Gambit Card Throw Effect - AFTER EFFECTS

I thought of an idea where I could use a slingshot to break a glass bottle to add a practical element to an effect. I decided to try this with the gambit card throwing effect. I wanted the object that I was throwing the card at to actually be breaking in real life. So I thought using a slingshot and shooting some metal BBs through the glass bottle would be a good method to pull this off. Now before shooting those BBs and having them fly off into the distance and hitting somebody or breaking their property,
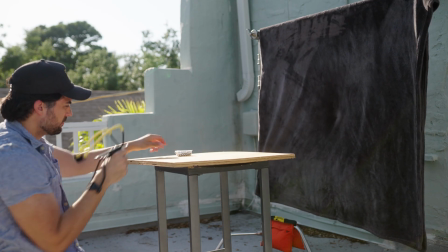32s
I hung a blanket on a c-stand arm and positioned that behind behind the bottle to catch those BBs.
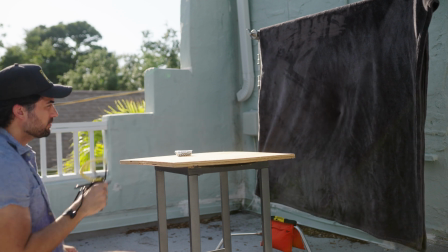38s
And it's actually worked really well, those metal BBs would just hit the blanket and fall straight to the ground. So in a bit, I'm going to show how I filmed the bottle breaking and the card throwing shots, but first, let me explain how I got this card glowing effect.
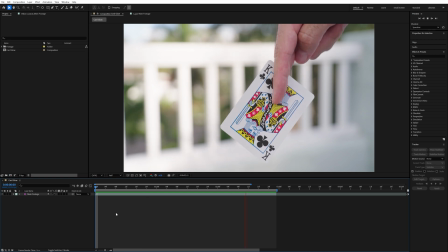49s
First thing I did was filmed myself holding a card and then brought that clip into After Effects.
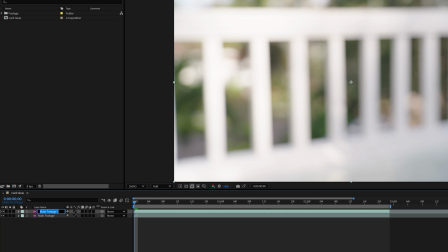54s
Inside of After Effects, I duplicated that layer and named the top layer Card Mask. Then I needed to create a mask around the card while avoiding my finger so that the glow was behind it.
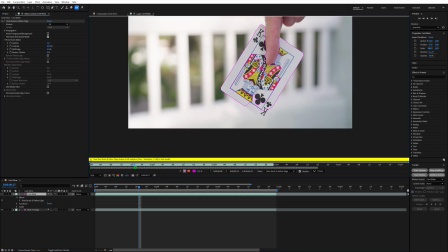63s
To do that, I used the Rotobrush tool to create a mask on the card mask layer. Using the rotobrush tool makes this part a lot easier.
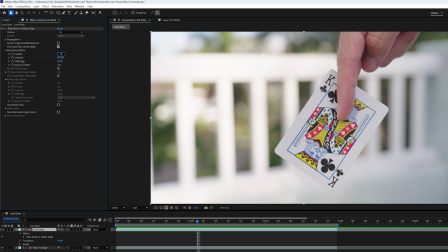70s
After I had a clean mask, I went inside the rotobrush effect tab and changed the feather to 30% and the contrast to 1%.
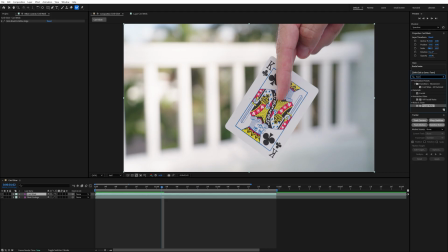77s
After that, I added a few effects to this card mask layer, and the first one was the fractal noise effect. This is going to add the look as if the card was charged with some sort of energy. And as you can see, that mask I created allows this to be behind my finger.
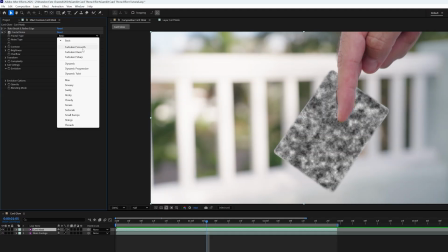90s
On that fractal noise effect, I changed the fractal type to turbulent smooth, the contrast to 50,
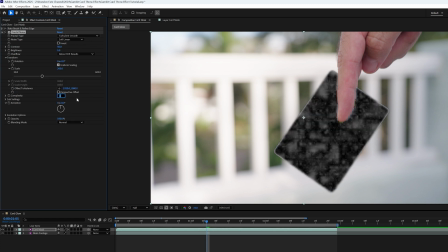96s
scale to 200, complexity to 8, and opacity to 25%.
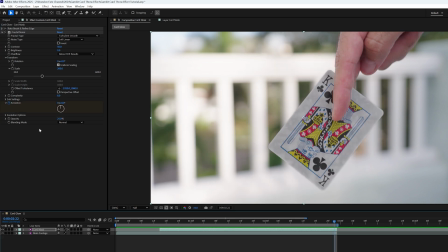100s
I also keyframed the evolution to start at 0 and go to 4 over the course of this shot so that the fractal noise effect had some random movement to it.
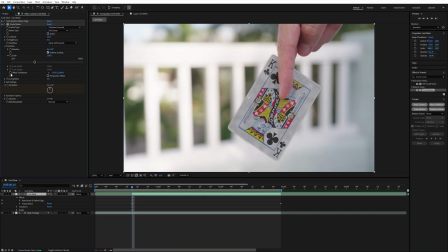108s
Then in transform I keyframed the offset turbulence center to stay in the middle of the card so that the fractal noise effect isn't drifting around.
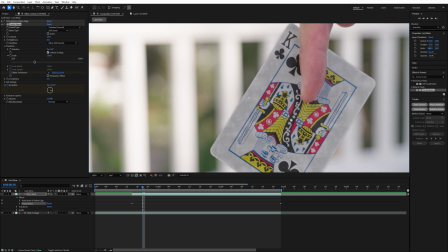115s
I used one of these dots in the middle of the card to keep it lined up. I only had to line it up about every 3 to 5 frames since the card wasn't moving that much.
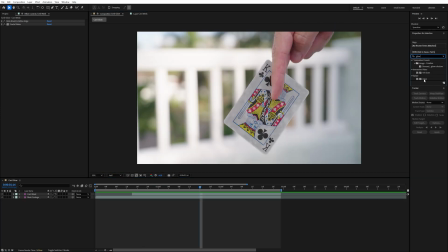123s
Next, I added the glow effect to this card mask layer.
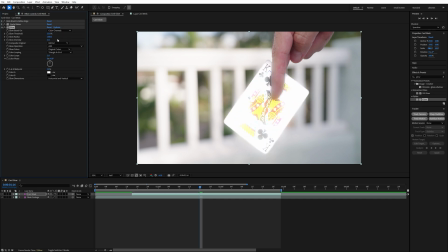125s
I changed the glow threshold to 33%, glow radius to 200, glow intensity to 0.6, and set glow colors to A and B colors.
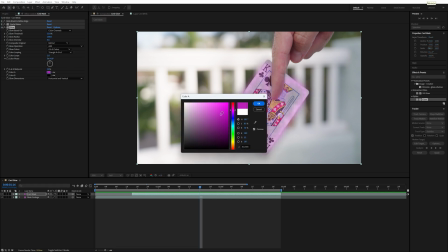134s
Then I set the color A to be purple.
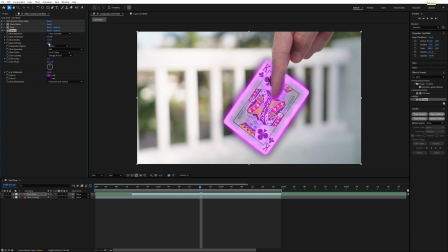136s
I duplicated this glow layer and changed the glow radius to 120, the glow intensity to 0.3, and set the color A back to white. After that, I added the tint effect to the same mask layer and set the map black to the same purple color as the glow and set the amount to 32%.
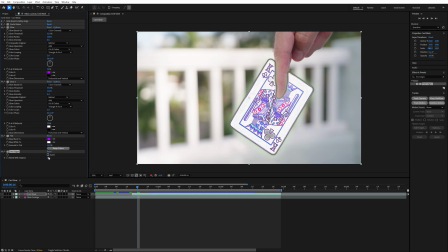151s
And then the last effect I added to this layer was the Find Edges effect and set the Blend With Original to 88%. So now I was done with the main glow effect and the next thing I did was animate the glow to turn on and spread over the card. So on the card mask layer, I created a mask with four points.
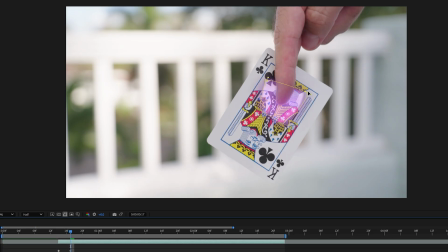167s
I had the mask start small around my finger and then over the course of 10 frames, I keyframed the mask to grow and spread to the four corners of the card.
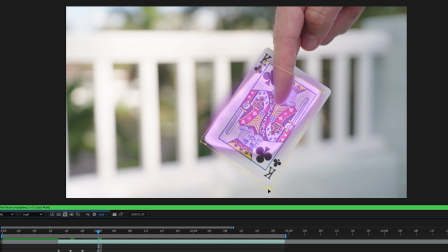174s
I made sure the corners of the mask extended a bit past each corner of the card so that the glow effect was seen completely.
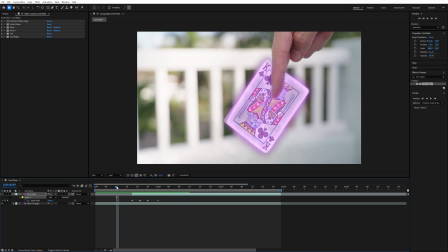181s
I also kept the mask shape a bit random for the keyframes while it was expanding rather than just a solid circle or square. Then I went through the rest of the clip and made sure the mask followed the corners of the card.
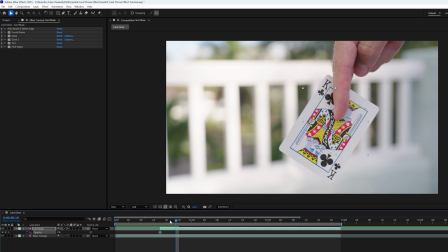191s
Next, I keyframed the opacity on the card mask layer to go from 0 to 100% as the mask begins expanding so that the glow seamlessly turns on.
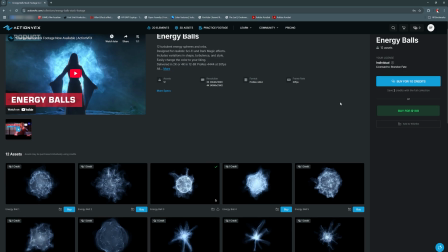199s
I had to do this for only about 3 frames. Next, I wanted to make it look like the card was giving off some sort of energy.
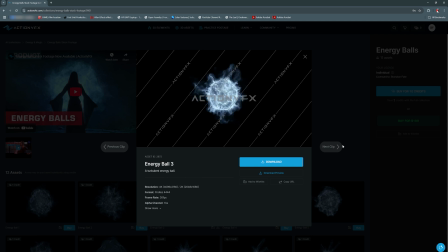205s
So I found this energy ball asset on action of the effects that I used for that.
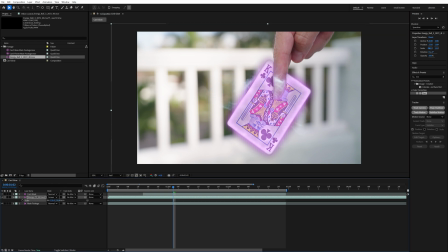209s
I placed it behind the card mask layer, changed the blend mode to screen, and scaled it up and positioned it until just the outer smoky part was seen around the edges of the card.
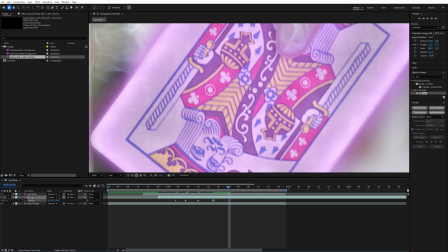218s
Then I keyframed the position so that it follows along with the movement of the card. Again I lined the position up with one of these dots.
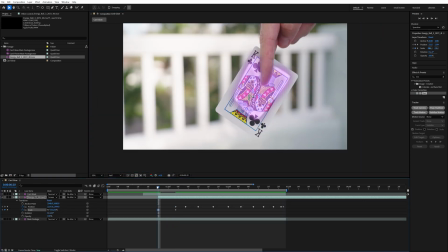225s
Then I keyframed the scale to get larger as the glow is turning on to make it look like the energy effect was doing the same. I did this with the opacity as well and had it go from zero to only 30% since I wanted the energy smoke to be pretty subtle. After that I created a mask on the energy ball layer that went around the card and over my finger and changed the mask to subtract.
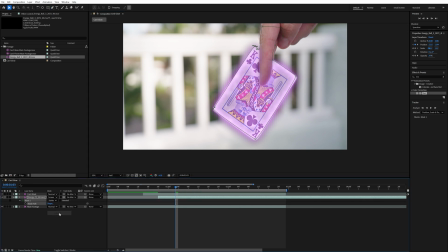245s
This way it still looks like the energy is completely behind because you could see it right here on top of my finger. Then I keyframed that mask to follow the card for the entire clip and changed the mask feather to 50.
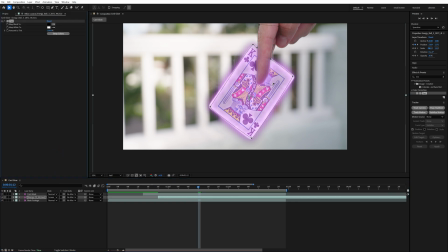256s
I also added the tint effect to the energy ball and made it the same color as the card glow. And that's it for the glow effect now let's move on to the card throwing part.
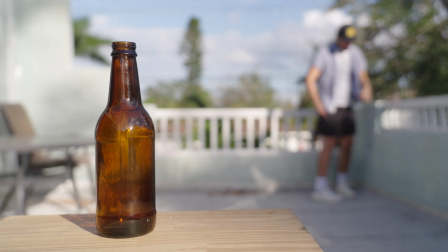264s
To film this part I had the camera on a tripod and placed a bottle on a table in the foreground. Then I walked back and threw a playing card towards the bottle.
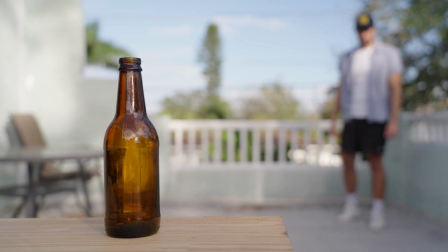272s
I made sure to throw the card so that it kind of just drifted off to the left and out of frame. Then without moving the camera I got a shot of me using the slingshot to break the bottle.
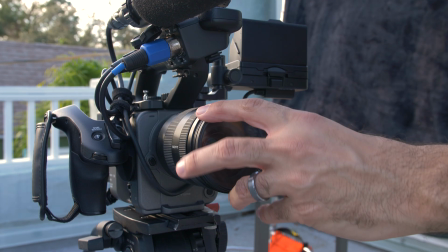281s
I put a cheap UV filter on the front of my lens before shooting this to protect it from any flying glass.
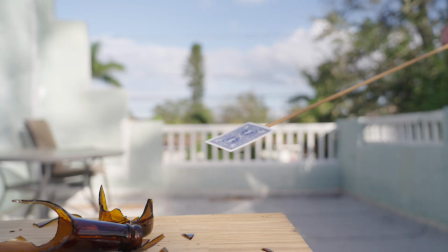286s
And I also wore some safety glasses to protect my eyes. Then the last shot I got was a close-up of a playing card that I taped to a stick.
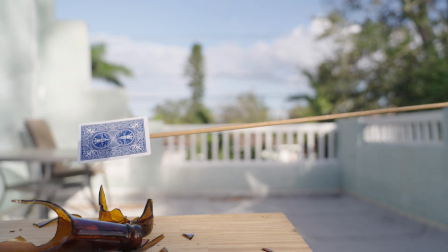293s
I I got a shot of this so that I can get a freeze frame of the card that I'll animate to fly through the air for the throwing part of the effect.
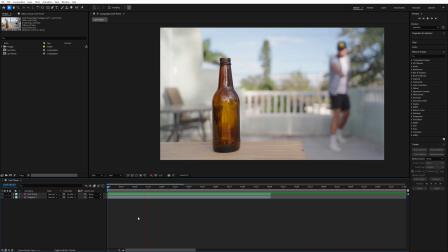299s
And now that I had all of my footage, I could build the main card throwing effect. In After Effects, I put the shot of me throwing the card on the top, and then the shot of me breaking the bottle with the slingshot on the bottom. On the shot of me throwing the card, I created a mask around myself so that you could see the slingshot layer underneath, but only the part with the bottle breaking.
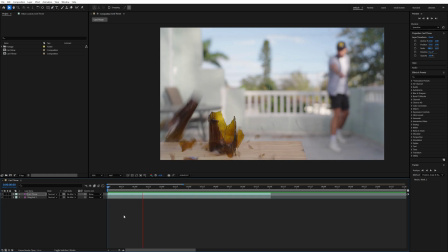316s
I also feathered this mask to blend the two layers together. I made sure to time up the shot of me using the slingshot to break the bottle so that it breaks right after I throw the card. Then after I had the timing of the bottle breaking done I was almost finished. Last thing I needed to do was add the card flying through the air.
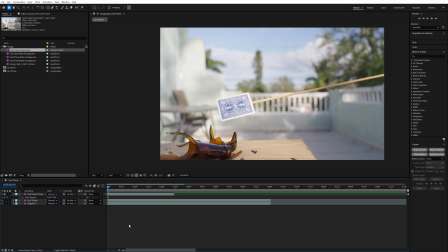330s
To do this I put that clip of me holding the card in front of the camera on top of both of these layers and created a freeze frame from it.
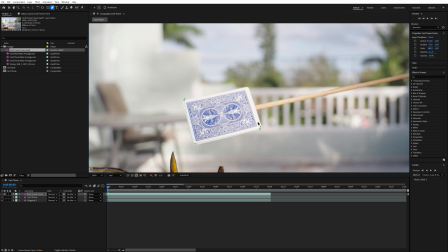337s
Then I made a mask around the card and increased the feather.
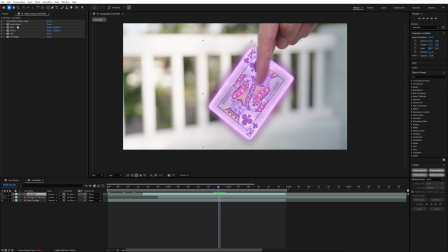340s
After that I went into the card mask layer where I made the card glow effect and copied all of the effects except the roto brush and then pasted those onto the card freeze frame layer.
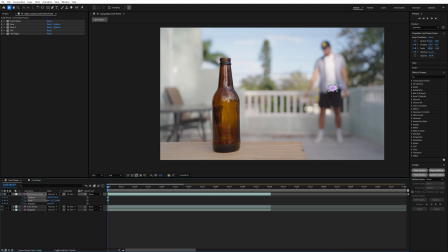348s
I scaled down this freeze frame layer to start off as the same size of the card I was holding.
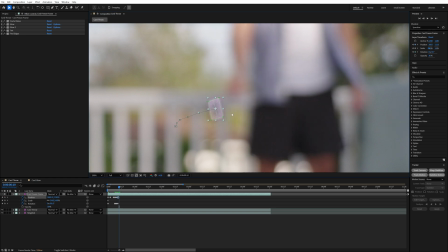353s
After that, I created keyframes for the scale, position, and rotation so that it roughly stayed matched up with the card I was holding as I raised my hand.
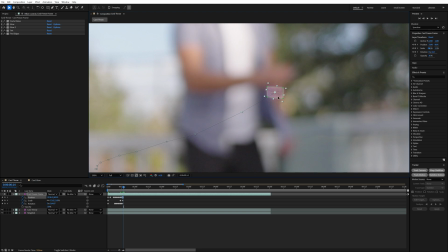360s
I animated the card up until the point when my hand is turning away from the camera and then cut the freeze frame layer here.
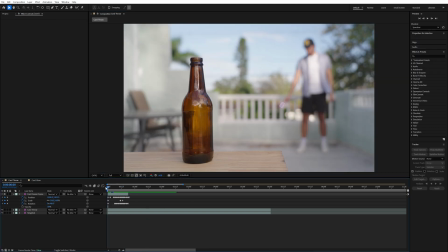366s
I did this to add the look like if the card was real and disappearing behind my hand as I rotated it away from the camera. It's a subtle addition, but I think it adds to it. Next I duplicated that card freeze frame layer and turned this one into a 3D layer. I did this so that I could have more control over how the card will be positioned for the part where it's supposed to be moving through the air and doesn't just look like a 2D object. I moved this 3D card layer over to start when I felt like the card was rotated towards the camera again.
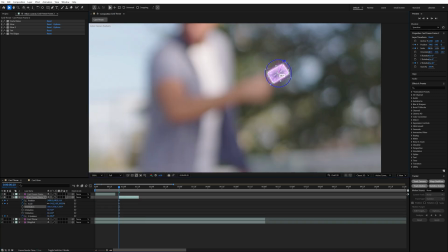390s
Then I reset the scale, position, and rotation and made new keyframes to animate it to move towards the bottle.
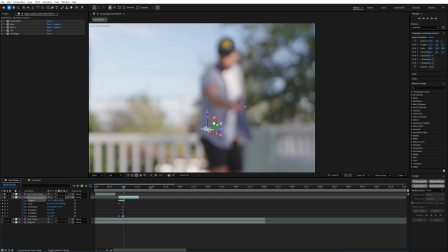396s
I mainly used the z-axis for the position to bring the card closer to the camera rather than scaling it up so that it actually looks like it's moving towards the camera.
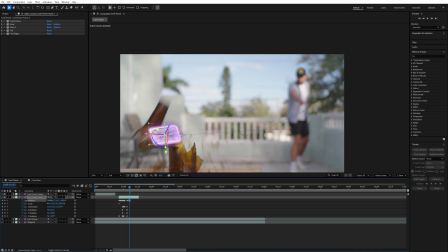403s
I also set the last position keyframe to be past the bottle and off-frame so that it quickly flies by at a continuous rate. I had to fine tune this a bit to get the right timing. And this is what the effect looks like at this point, which is pretty ridiculous.
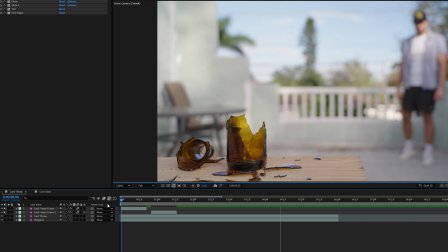416s
To completely finish the effect, I turned on motion blur for the freeze frame card layer so that it has realistic motion blur as it's moving through the air.
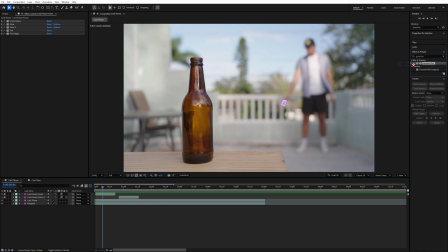422s
And as you can see, just turning on motion blur makes it look a lot better. But to give it even more blur, I also added the Gaussian blur effect and set the blurriness to 250.
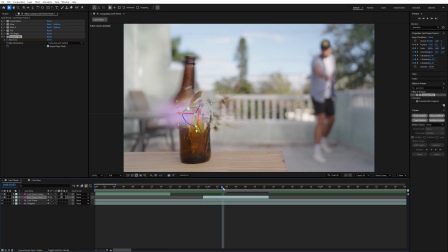431s
I also added a Gaussian blur to the 3D card layer and had the blurriness start at 250 at the beginning of the throw and keyframed it to drop to zero right as it was hitting the bottle. Then the last thing I did was precompose the 3D card layer and added the echo effect to that precomp. Inside of the echo effect settings, I set the echo time to negative 0.018,
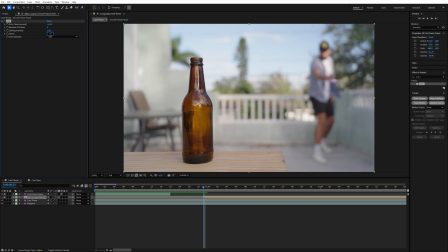450s
changed the number of echoes to 8, the decay to 0.57, and changed the echo operator to scream. And if I toggle that echo effect on and off, you can see how it adds a longer motion blur trail behind the card. I also decreased the opacity for the first freeze frame layer to 40% and this helped the card blend into the blurry background even more.
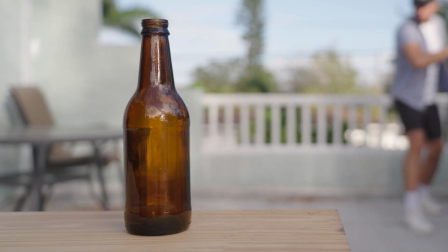468s
And then just a little finishing touch, I added some smoke puff elements that I found on Action VFX. I added those in right as the bottle was exploding just to emphasize the impact a little bit more.
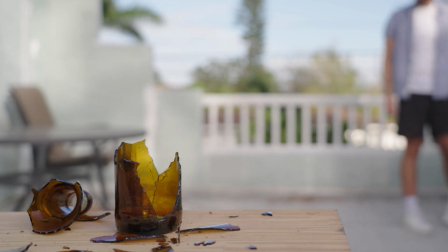477s
Then after all that I was finished up and had the final Gambit card throwing effect.